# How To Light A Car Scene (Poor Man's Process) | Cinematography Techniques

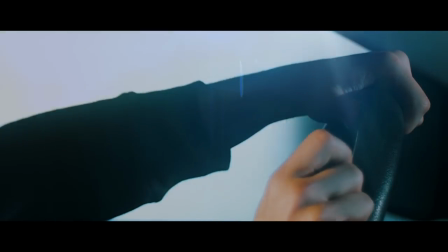2s Some say the car was the greatest human invention. I say they're wrong.
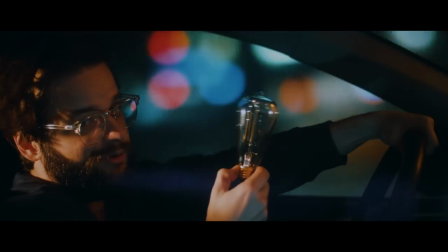10s The light bulb was.
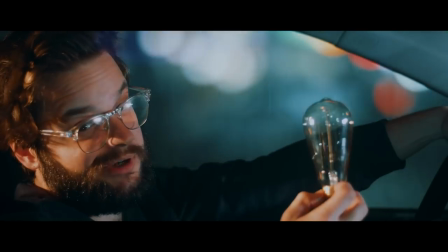16s That's a big bulb.
I'm not known for my McConaughey impression.
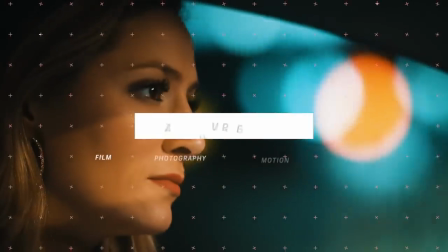Hey guys what's up it's Todd with Shutterstock and in today's video I'm gonna be trying some methods for car lighting, specifically a technique called poor man's process.
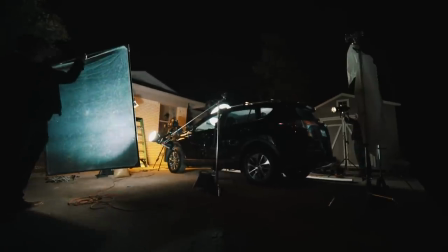42s
And while I'd prefer to leave, you know, socioeconomic status out of the equation,
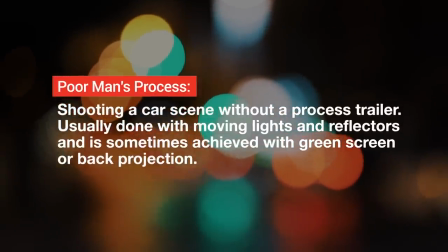47s
poor man's process is a term used for faking the look of a process trailer.
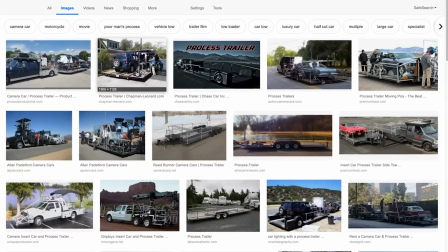53s
So a process trailer is how it's usually done, where you put a car on top of a trailer that's being pulled by another car and that way the
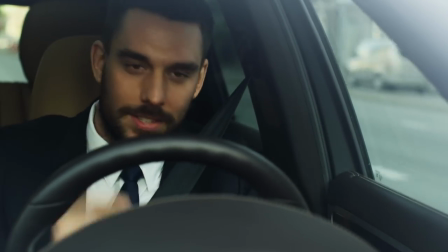62s
actors don't have to drive the car while they're acting and you can control really the entire environment which means better sound better quality better lighting all those sorts of different things so in this video we're gonna go through three really quick super easy setups and I'll show you how to do it look out
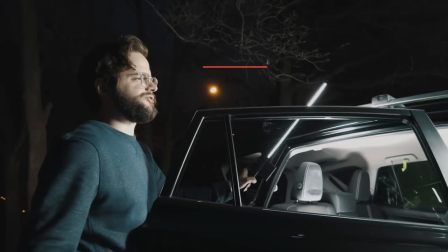81s
the window there's a really pretty like bunch of trees look up a little bit
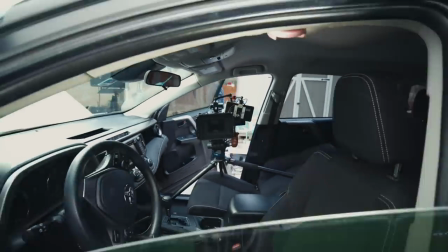84s
so to start we did a green screen setup now
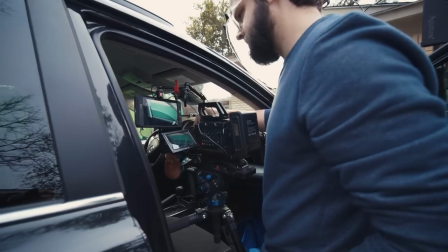90s
Now this is one of the more common uses of the poor man's process. It's really easy.
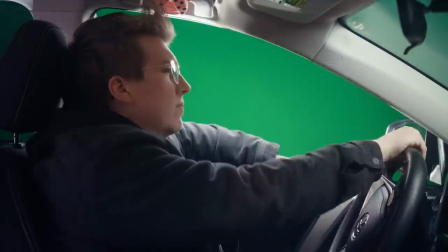96s
You just put a green screen on the outside of the car and light it well.
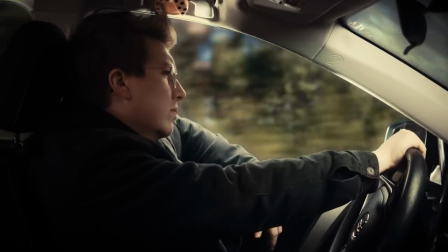100s
And with one setup you can get something that looks like this, or this, or this.
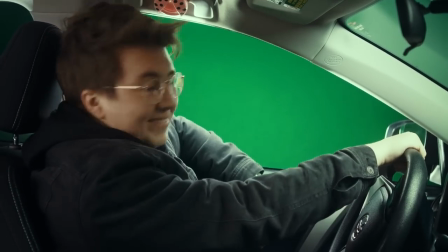111s See that kids? It's the Grand Canyon. You were conceived down there.
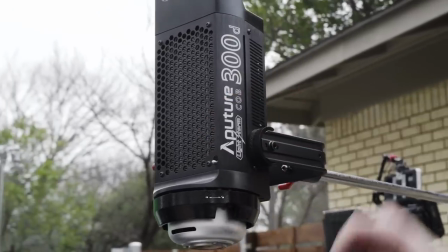117s
To achieve the setup the main light we used was an aperture 300d We added the
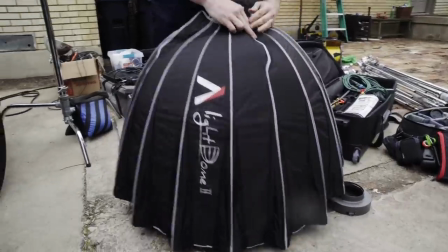123s
aperture light dome 2 to the front of it Which is really awesome and really easy and fast to set up and take down.
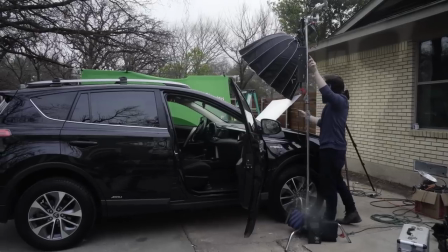130s
I position the light right in front of the window at full brightness and
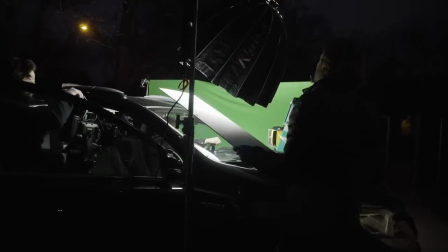135s
to simulate Trees passing by or just subtle variations in light.
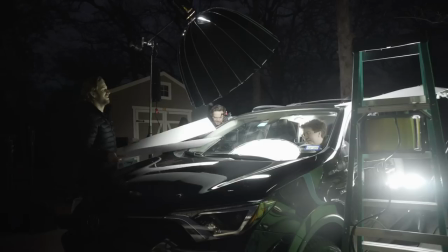140s
I had Logan just kind of subtly moving some poster boards in
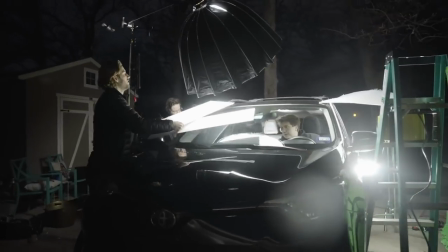145s
front of the key light source just to add a little bit of subtle shadow here and there
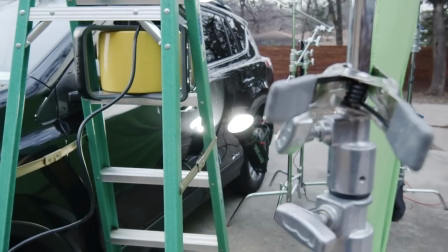149s
and on the green screen side of the car I put another 300d bouncing
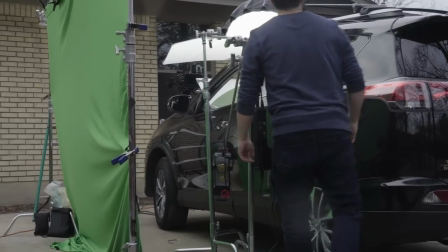155s
up into a poster board which created some nice soft light
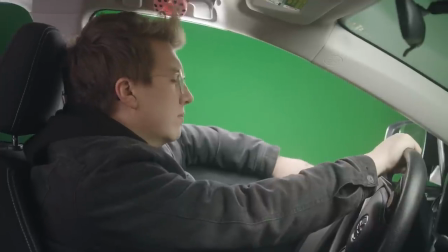159s
pouring in through the windows on the side of Robbie as well as providing a nice
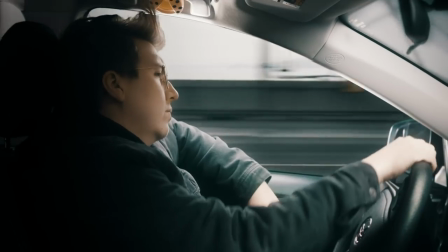165s
even light for the green screen so I decided that Robbie would be driving the car with the window down.
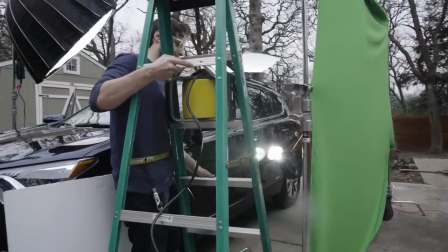170s
So I added a really strong fan just kind of blasting through the window at Robbie's hair just to add that extra layer of realism.
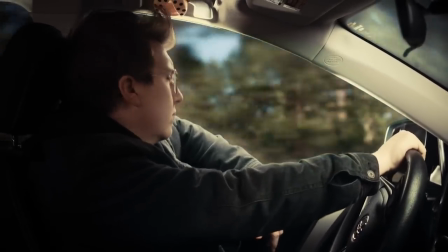177s
And I also wanted the car itself to have some movement in it like it was hitting you know some bumps.
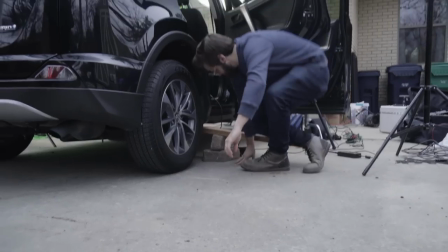183s
And to do that I just rigged up some bricks and a long piece of wood on the side of the car and kind of
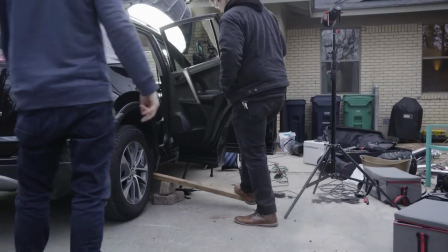189s
a lever type setup and just kind of stepped on the end of it with my foot while we did the take.
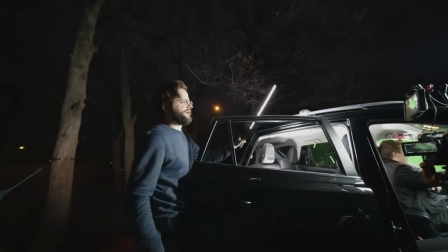195s
And I also used my trusty LED
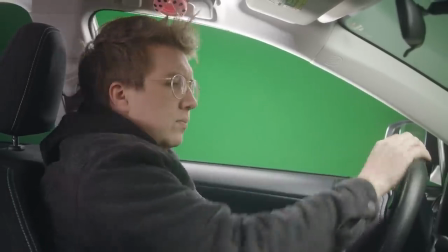198s
wand kind of stick light and just kind of worked it around the back window just to add a little bit more subtle variation in the back portion of the car.
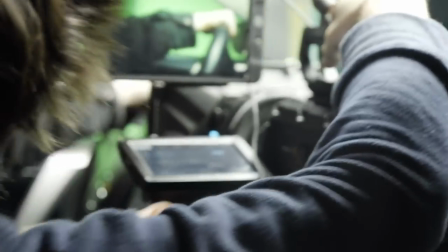207s
Now one quick word of advice if I had picked the environment for the car to be driving through ahead of time which I didn't do I would have been able to light a little bit more intentionally and probably get a bit more of a realistic result.